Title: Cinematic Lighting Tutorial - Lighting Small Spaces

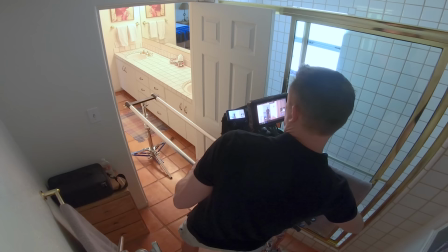[4:15]
So what might be a more interesting move is if I actually start back here so we can see some of the door which
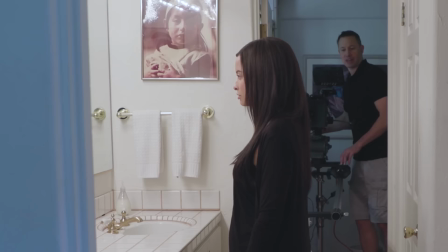[4:23]
is really nice and then we'll do a counter move which means that I'll actually be dollying forward while Lisa walks in.
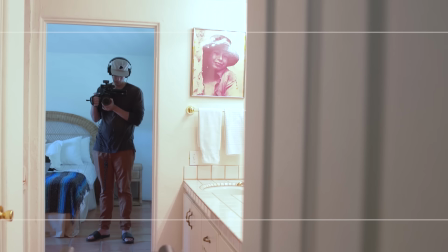[4:30]
So Lisa could you go back to your one please? Okay so if I start back here.
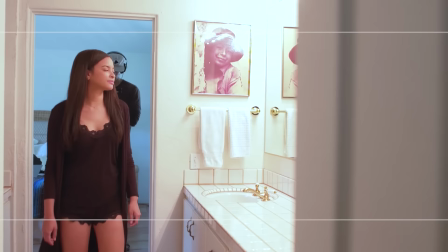[4:37]
Okay Lisa and go ahead and walk forward.
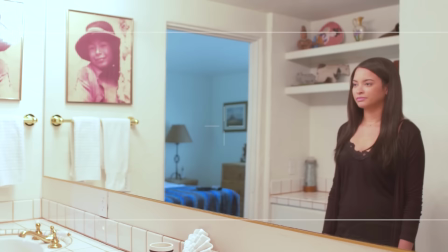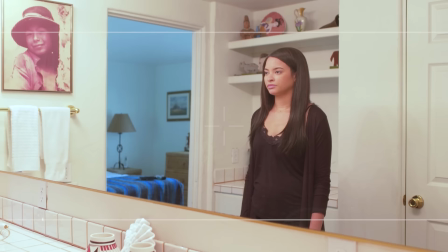[4:51]
Okay yeah I think that looks really nice. Now if we take a look at this end frame and see what's happening here. I like how nice and wide this is. we're getting some really interesting breakups in the shot, and we're almost,
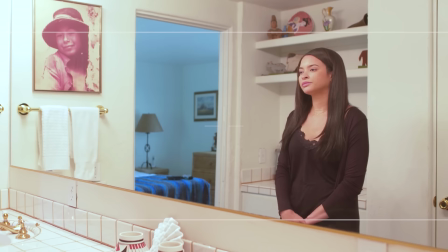[5:09]
we have a really nice balanced frame, because if you notice we've got the middle door threshold in the middle,
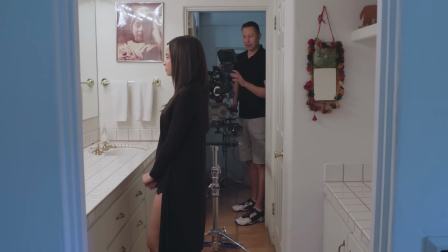[5:13]
we've got the room on the left, which is balancing out Lisa just right of frame, and I think this is a really aesthetically pleasing shot.
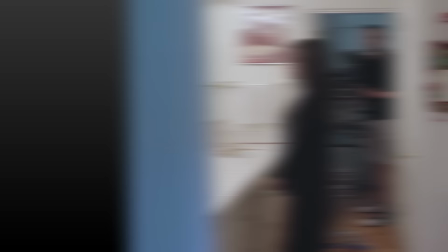[5:20]
So I'm happy with this lens, I'm happy with this camera movement, and I think we're ready to start lighting.
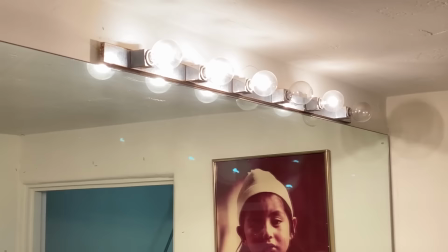[5:30]
all right so let's take a look at how our light is going to be playing off of lisa now like i said before we've got these really
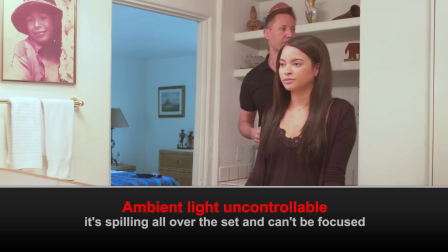[5:38]
nice exposed bulbs up here but it's creating a very broad sloppy light and you can see in the frame that it's illuminating everything from this wall
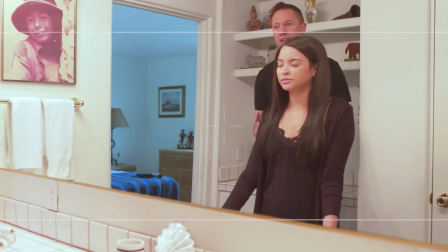[5:46]
back here this wall here and i don't have a whole lot of control because if you compare the brightness values between Lisa's skin tones,
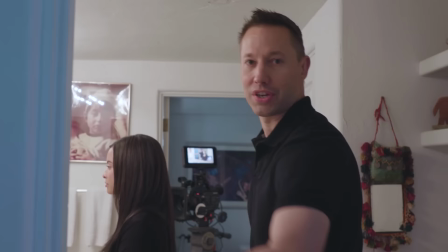[5:55]
her skin tones are almost a stop and a half darker than this back wall.
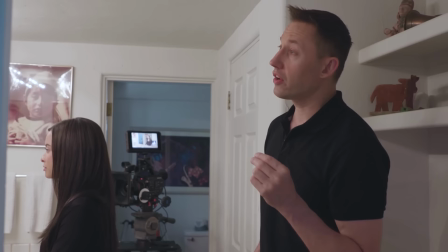[6:00]
So her audience's eye is being drawn to the hot spots rather than to Lisa's face.
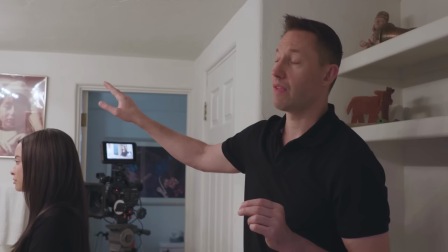[6:05]
So what I'm going to do is start out by turning off these lights and I'm going to set up a,
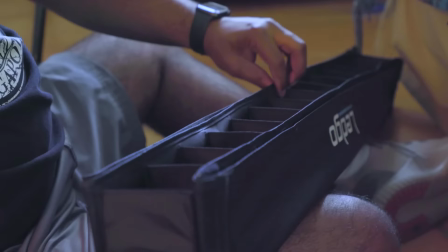[6:12]
I think I'm going to go with a Ledgo Altitude, probably a four footer,
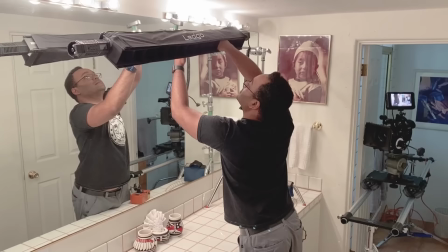[6:17]
and I'm going to put a louver on it so that we will get a nice strip of light create a nice wraparound
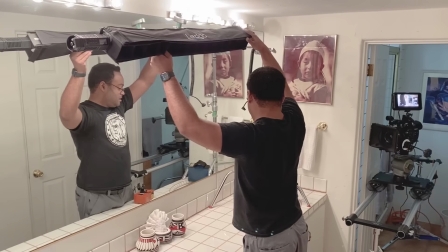[6:22]
and it's going to be focused on Lisa to reduce and eliminate some of the spill off of the walls.
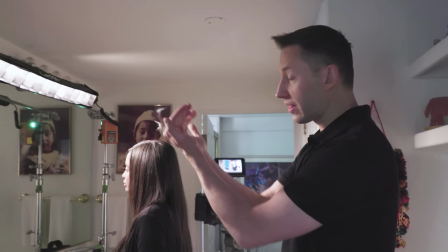[6:29]
Okay now the question that I have here is do we like the focus and do we like what the light is doing?
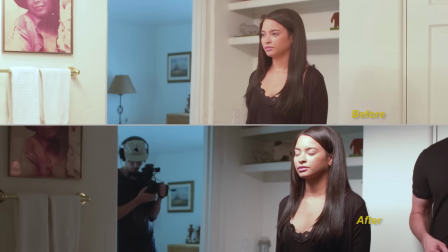[6:36]
So if we take a look at our actual picture here you can see that there's a much
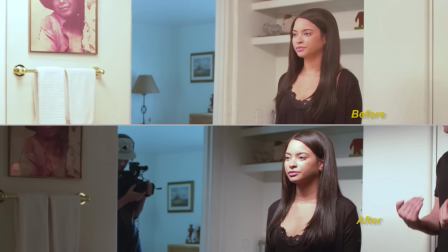[6:42]
much there's a huge improvement over what we had before with just the ambient light in the bathroom.
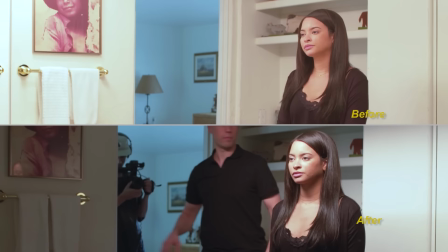[6:47]
See it's much more focused and we're not getting as much spill on the background here that we were before.
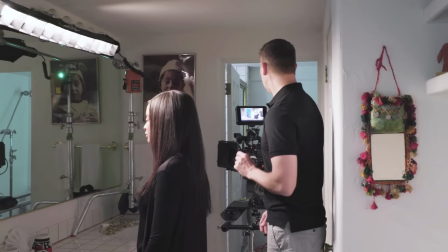[6:53]
So your eye is definitely being drawn to Lisa's face. Now the challenge with this is that it's a little too bright.
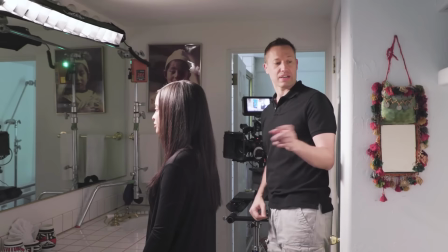[7:00]
We've got to finesse it to make sure that the focus is what we want because we do have to contend with this light here on the back wall.
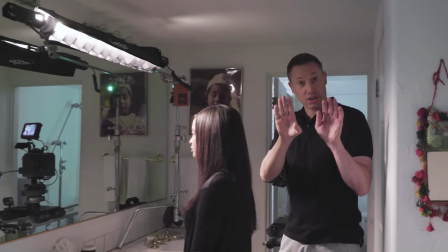[7:06]
So what I'm going to do is I'm just going to rotate this a little bit so it's a bit more of a toppy light.
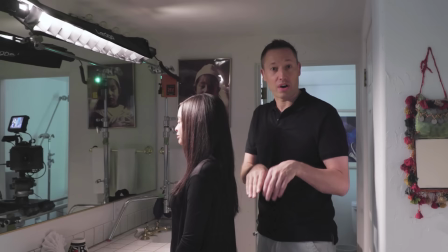[7:14]
And whenever you tilt the light down, we call it wasting it down. You're basically wasting the light, so 100% of the light is not focused on your subject.
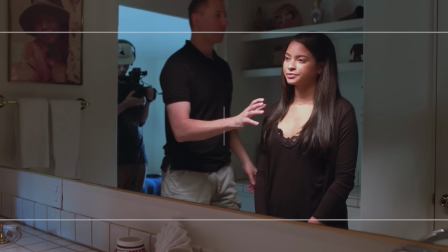[7:23]
So I'm going to waste this light down a bit, and straight away you can now see how focused the light is on Lisa.
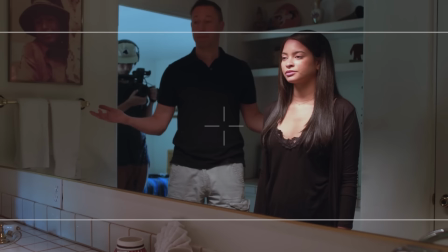[7:32]
So her skin tones are really popping and there literally is no spill anywhere else in the bathroom.
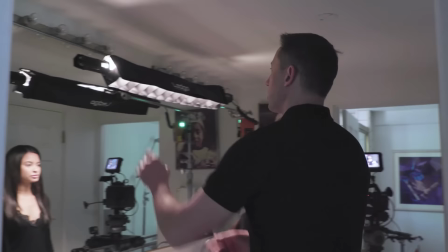[7:38]
So this is a really great place to be. But I don't necessarily want this, because I wouldn't mind seeing some of this light here on the back wall.
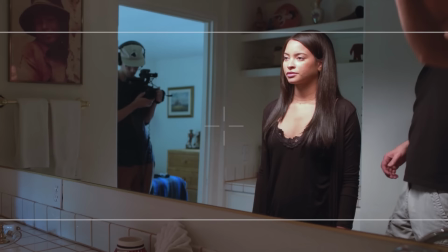[7:46]
So let me go ahead and open this back up just a little bit so we can see some light on the back.
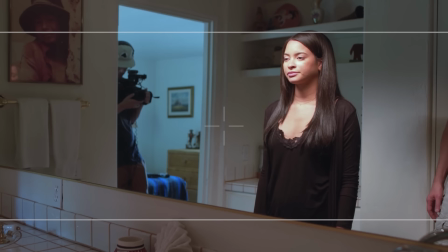[7:57]
Okay, let's see how that looks. Yeah, I like that. That looks quite a bit more natural.
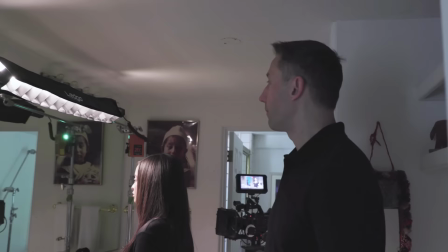[8:03]
Okay, so so far so good. Now the question here is what color temperature do I want my light to be set at?
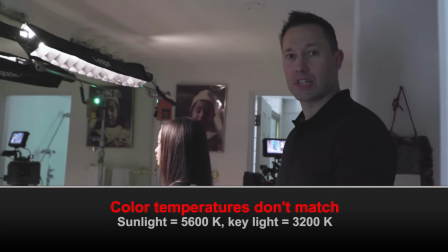[8:10]
Obviously this light is much warmer than the bluer light coming in from outside. So remember it doesn't matter what the color temperature is to our eye.
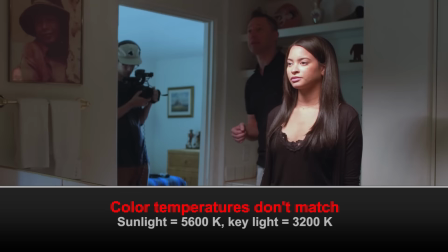[8:18]
All that matters is what the camera sees. So I want this light to match the color temperature of the sunlight.